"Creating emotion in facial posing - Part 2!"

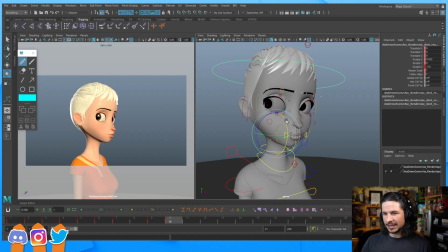(82:32)
So the head will tilt, and we just get that little bit of an upwards tilt to the head here. It doesn't have to be much, honestly, but getting that head angle in place is going to make all the difference in your posing
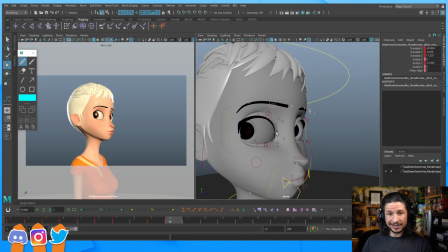(82:48)
and really make your characters feel correct. So let me double check something here.
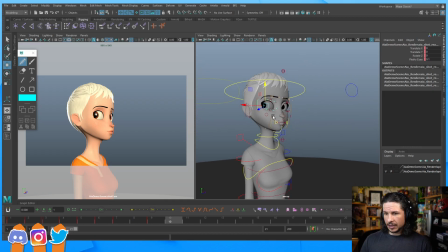(82:56)
Okay, good. So we've got the head angle in place.
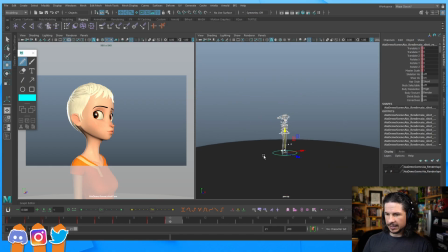(83:02)
Let's actually make sure I set a key here. I don't think I set a key. There we go.
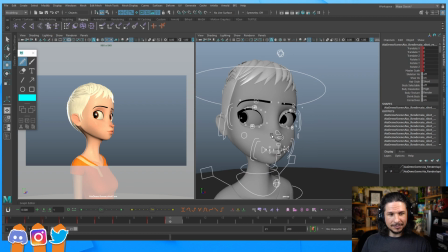(83:08)
Okay. Makes flirty Joey noises. Yeah. Oh man. Yeah, that's Joey from Friends is a great reference for facial posing, by the way. If anyone wants to kind of get that silly, really just over exaggerated facial posing, look at him.
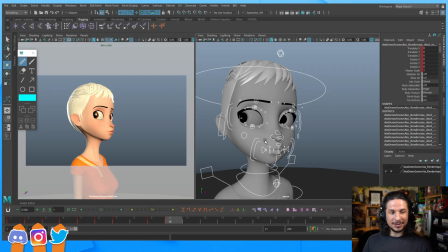(83:25)
He is fantastic. The mob boss pose. Yeah, that's another good way to look at it.
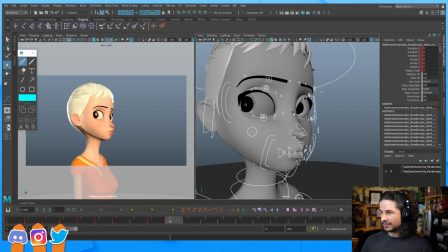(83:32)
So we've got this. We've got the head angle in place. Great. Let's start blocking in the main things.
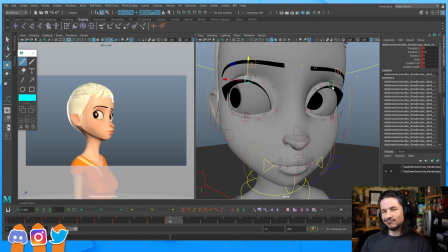(83:41)
So eyes. For the eyes, I kind of want this like arrogant, yeah, I've got this under control. So the eyes are going to kind of be flat right here, kind of bored almost, like, yeah, I know I'm the greatest,
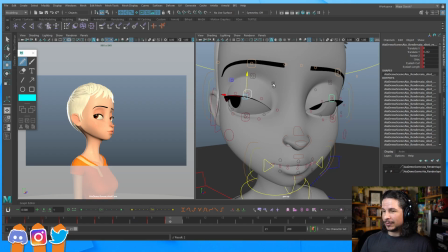(83:58)
nothing new. So we're going to go for flat eyes there. The brows are going to be a little lower just to kind of get them relaxed. I could keep them up, but this makes it more of a like smiling kind of, yes, brows up.
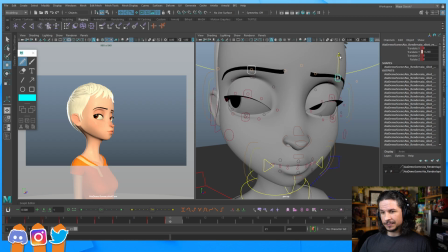(84:15)
I want just a little bit more relaxed. And then we're going to push the mouth a lot.
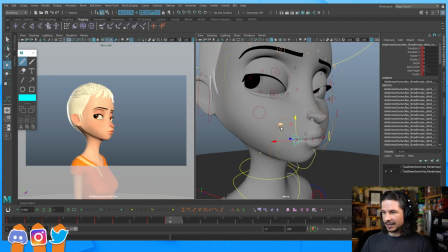(84:22)
So let's kind of get the mouth in place here. So this is where the shaping is going to come in, because naturally, if we just push the mouth over here, the face is looking really janky, isn't it? It's just, this is not interesting.
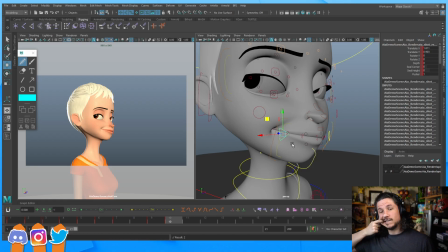(84:38)
It's It just looks like someone's done this. Just hooked her mouth and blech.
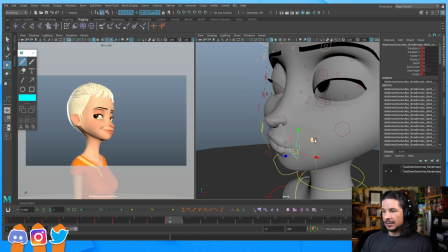(84:44)
It doesn't look good. So how do we exaggerate this
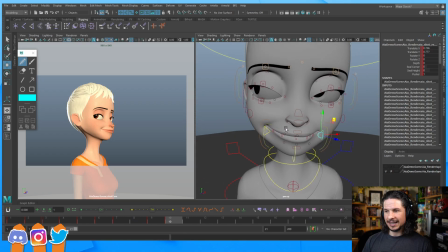(84:50)
and make this mouth look interesting and make the face look interesting without just
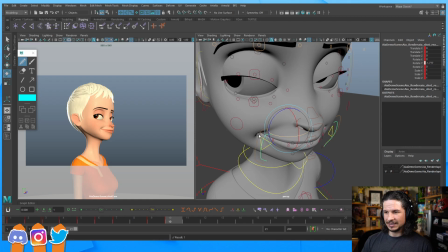(84:59)
being weird and ugly like what it currently feels like? And that's going to be the challenge here. I want to exaggerate. I want to make this a really big and fun expression,
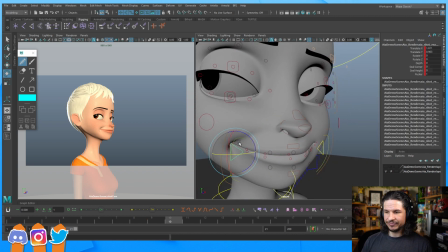(85:12)
but right now it just looks, we'll just say it looks blech. It looks ugly. It's terrible. It's just not interesting at all. So this is where the shaping comes in.
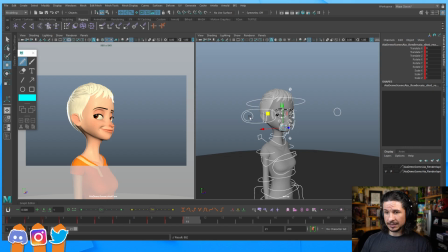(85:30)
So let's start shaping things. We'll start with the eyes.
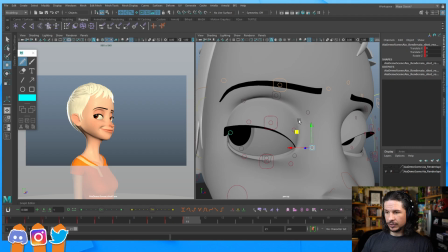(85:35)
So for the eyes, the big thing I want is to get that kind of flat look to the eyes. So I'm going to just move the corners up quite a bit here. And you can see how that flattens the top lid there.
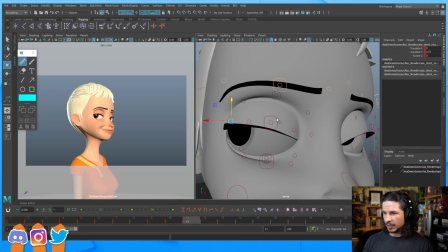(85:51)
I can then kind of push this here a little bit more, and maybe we'll lower the lid just a little bit. Oops, not rotation, translation. Something like that.
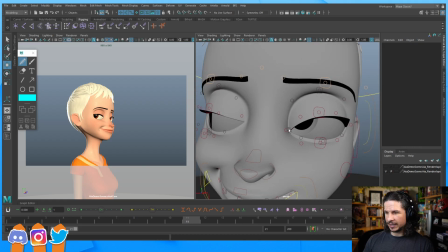(86:06)
Same thing with this eye. You can really see how it just looks so weird right there, the way the eyelid is wrapping down over top of it. So let's move that corner up. Take this one, really shape it. And look at that. Even on this side, you can see how when we compare the two,
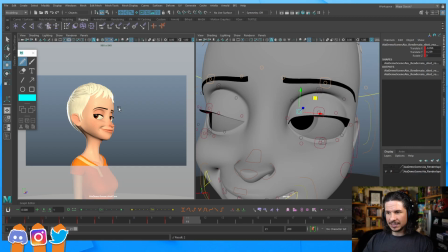(86:26)
we don't have that like slip of the eyelid in place there. So shaping eyes is going to be one of the biggest things we as animators can do to really help sell a pose.
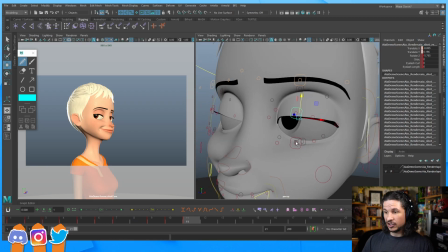(86:40)
Yeah, it's a huge change.
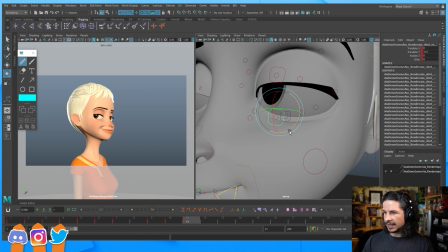(86:43)
If we are not shaping the eyes, in many cases, it's not going to be bad, especially if you're dealing with front views. But the moment you start going to more side and kind of exaggerated 3/4 views, you're going to have problems.
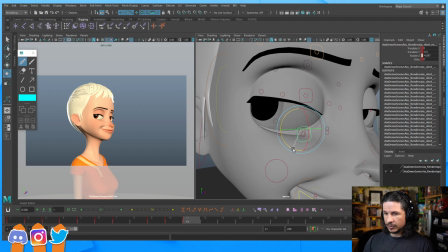(87:03)
So we really want to exaggerate that here, even the lower lid. Try to push it so that the eye, we feel that kind of eye opening up in the direction that it's looking in this way.
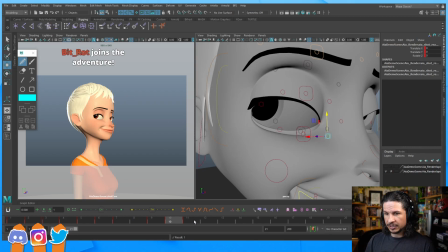(87:20)
So again, comparing the two, look at that. You can see how that flatter eyelid makes the character, the top lid, makes the character look a little bit more confident,
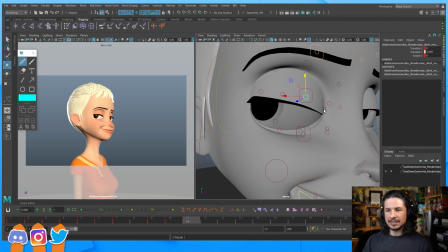(87:33)
a little bit bored, versus the other one where here it just looks
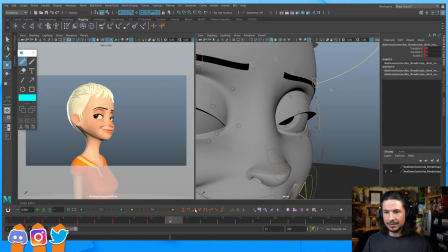(87:42)
janky, weird.
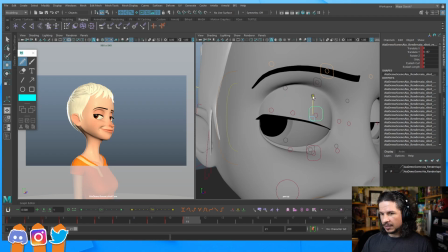(87:46)
I'm gonna just close that eye a little bit more, and I'm gonna open up this one to kind of give a little bit more contrapposto in there.
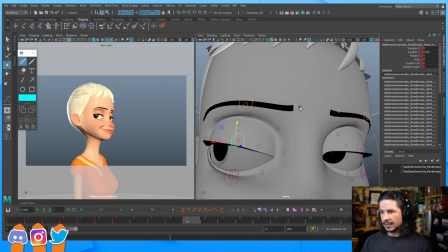(87:55)
Now let's stay on the eyes and let's get the brows in place, kind of the upper edge of the face. I'm going to bring the brows in. It's kind of like when you kind of do this, oh, and you can see how the forehead wrinkles, everything comes in.
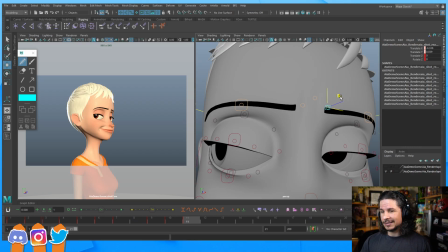(88:10)
It's kind of that, just a little bit of a, what would be the right word?
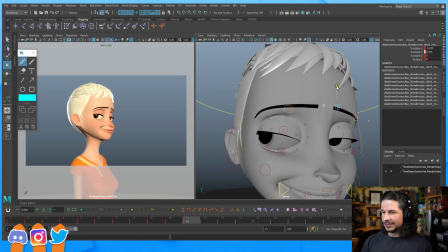(88:20)
A little bit of a tension in the brows, just there. And I'm gonna again push the asymmetry. So let's kind of open that up a little bit more here. Maybe bring it down. I don't want her to look angry.
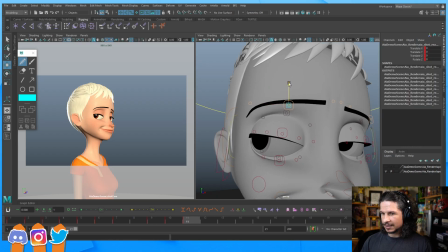(88:40)
I just want it to be a little bit like curious, like that. And let's kind of relax it just a little bit more so she doesn't look angry.
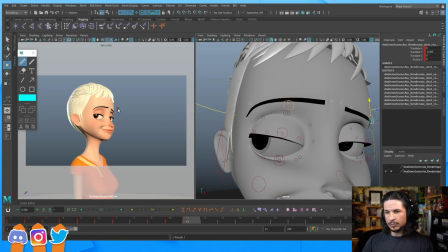(88:56)
And bring it down on that side. So I'm just trying to push that asymmetry, that line that gets created there.
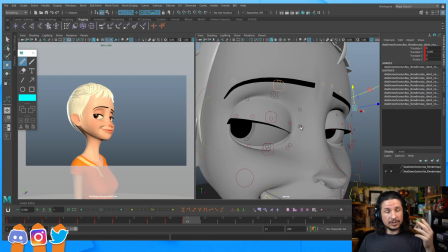(89:02)
Now, another really good control to use on your facial posing, if your rig has it, is the skin control for the area between the brow and the eye. So that's these controls right here.
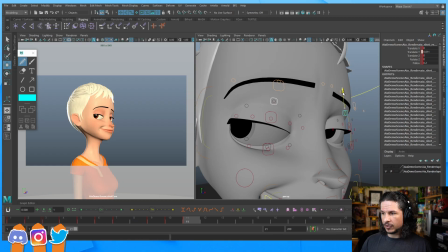(89:17)
This is going to help give you a little bit more freedom over the shape of the eyelid here. And you'll notice that it helps to relax the character. When it's up at its default right here, the character kind of feels a little
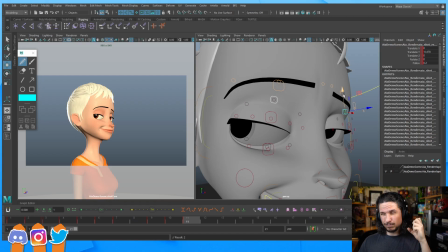(89:33)
like really, the eyes feel like they're straining a little bit. By bringing this down, I can relax those eyes just a bit. I don't want to go so far that I lose the entire eyelid, but it just takes some of the tension away from that eye.
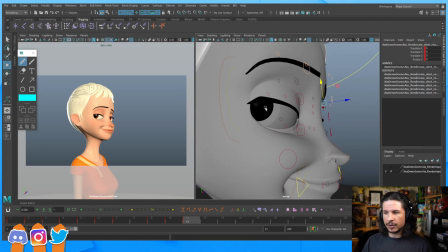(89:53)
Makes it more relaxed, more confident.